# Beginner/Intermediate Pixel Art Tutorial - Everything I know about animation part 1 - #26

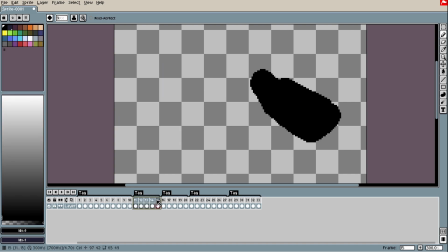For example, if I have this bat swinging, I could use, for example,
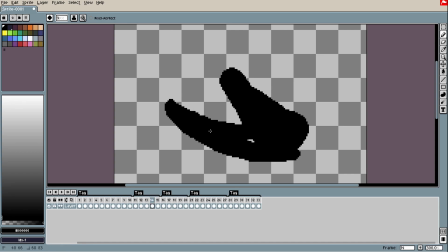sort of arcs,
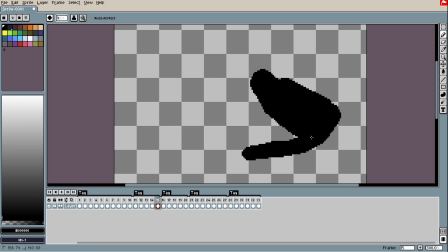smears, and transmit this is moving. So now there is a feeling of movement from here to here.
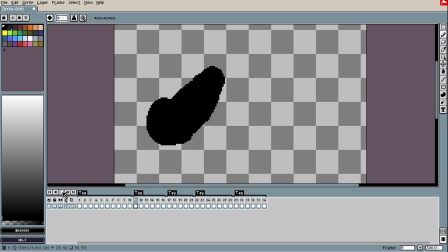It's not that snappy and choppy feeling. This could be interpreted as the same thing of motion blur.
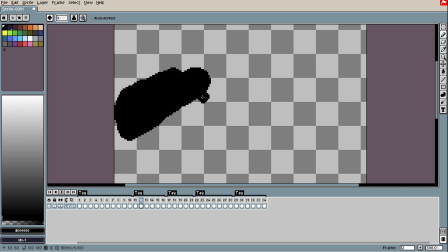When something is moving really fast and our eye is not capturing everything, there is sort of a ghost or a distorted image, or even only the colors are left behind of that movement.
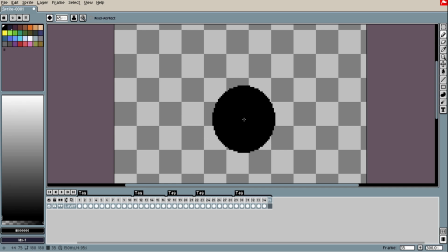We also have something called parallax effect.
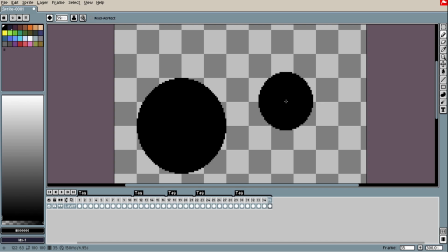Probably you already heard about this. Basically, things that are closer to us have the feeling of moving
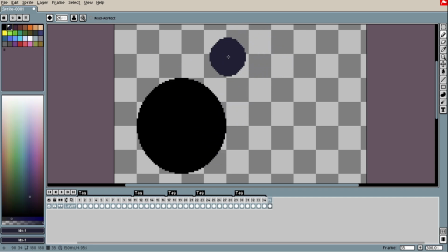faster than something that is far behind. If these two balls are moving in the same direction,
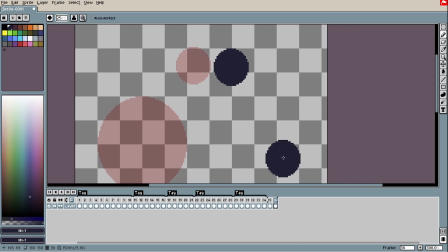the ball that is further from me would move way slower.
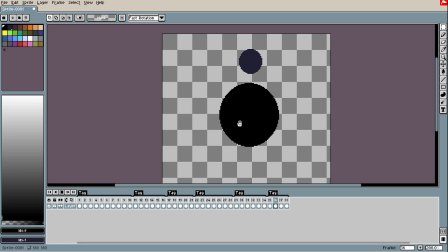So we have the feeling of things that are closer to us is moving faster than the things that are further from us.
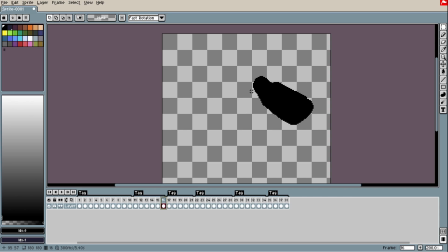We also have something called overshooting. That is when the final keyframe of an action is actually
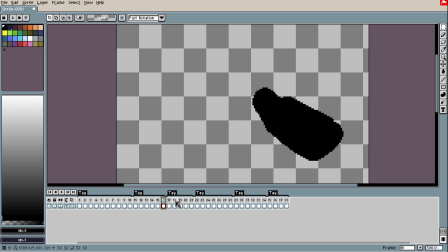pushed a little bit further to emphasize that action. So for example, if I have this bat swing and this is my final frame,
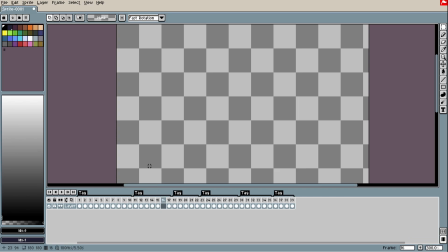I could actually have a frame before this one and make this bat actually going further
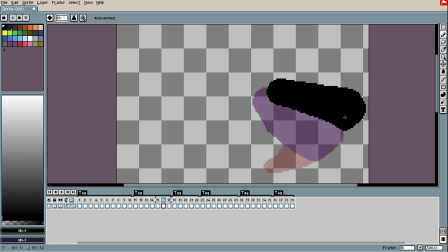than the final position.
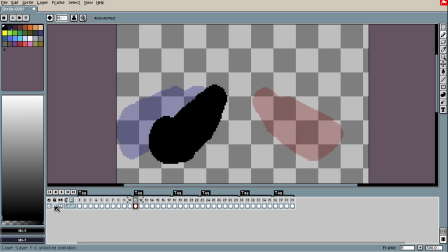So actually it will kind of bounce back, and we now have the emphasis of that final action.
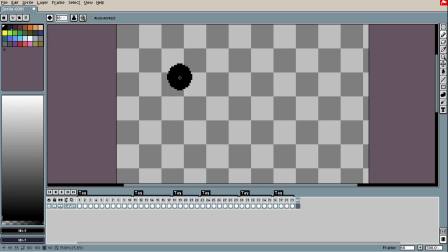We also have overlapping that could be interpreted as if we have more than one action happening at the same time, they occurs in a different timing. So for example, if I have these two balls and both are accelerating,
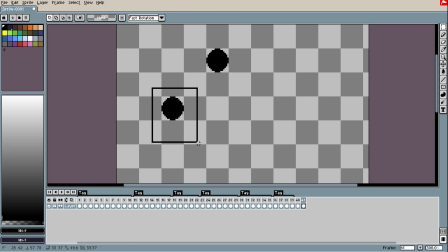I might actually delay one of them in order to make this animation more interesting.
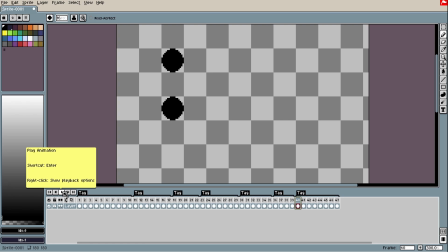So overlapping usually happens in order to make something more natural. So for example, when you are breathing, your head will move in a different speed of your shoulders, that is also moving differently from your torso, that is moving also different from your arms.
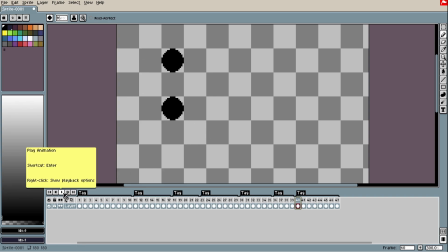Parallels actions happen different times makes the animation in overall more interesting.
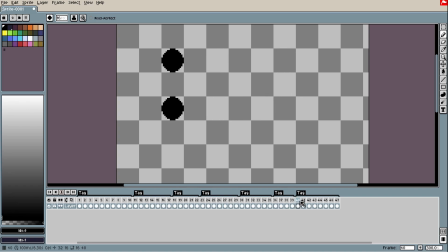We also have falling through, that is when actions could be tied together, but one of them is kind of delayed because they are more of a secondary animation.
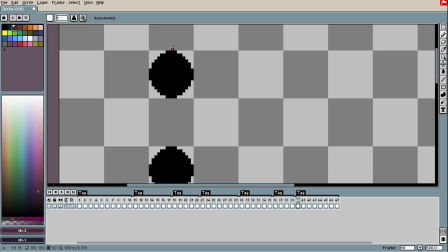So for example, if I have these semi two balls moving and I have, for example, a small hat,
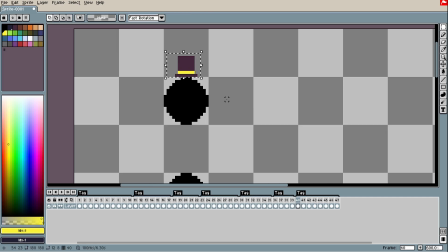top hat in this one, for example, I could make follow through of this animation.
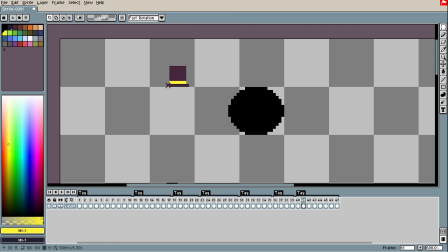For example, this hat being kind of left behind and then
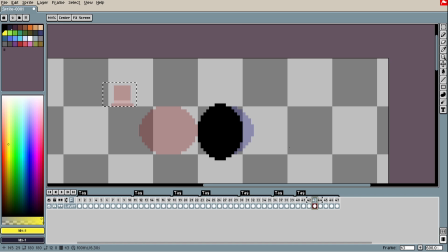picking up the pace of the ball, for example.
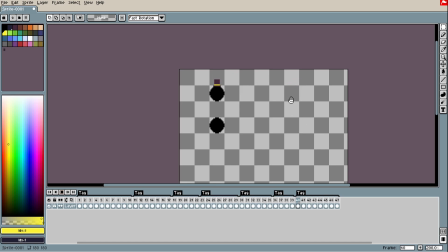So as you can see, this had follow that ball I kind of made as a secondary action tied to the first one, following through the same path, the same journey of that animation.
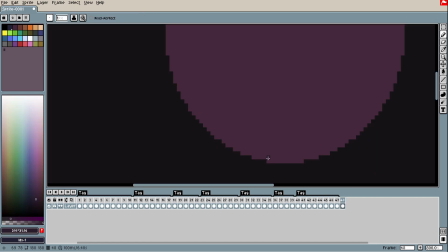Pixel art has something called sub-pixel animation.
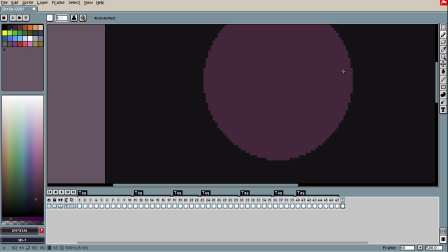Well, we cannot move things less than 1 pixel, but we actually can fake this movement,
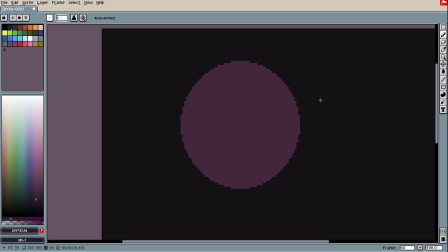usually with anti-aliasing.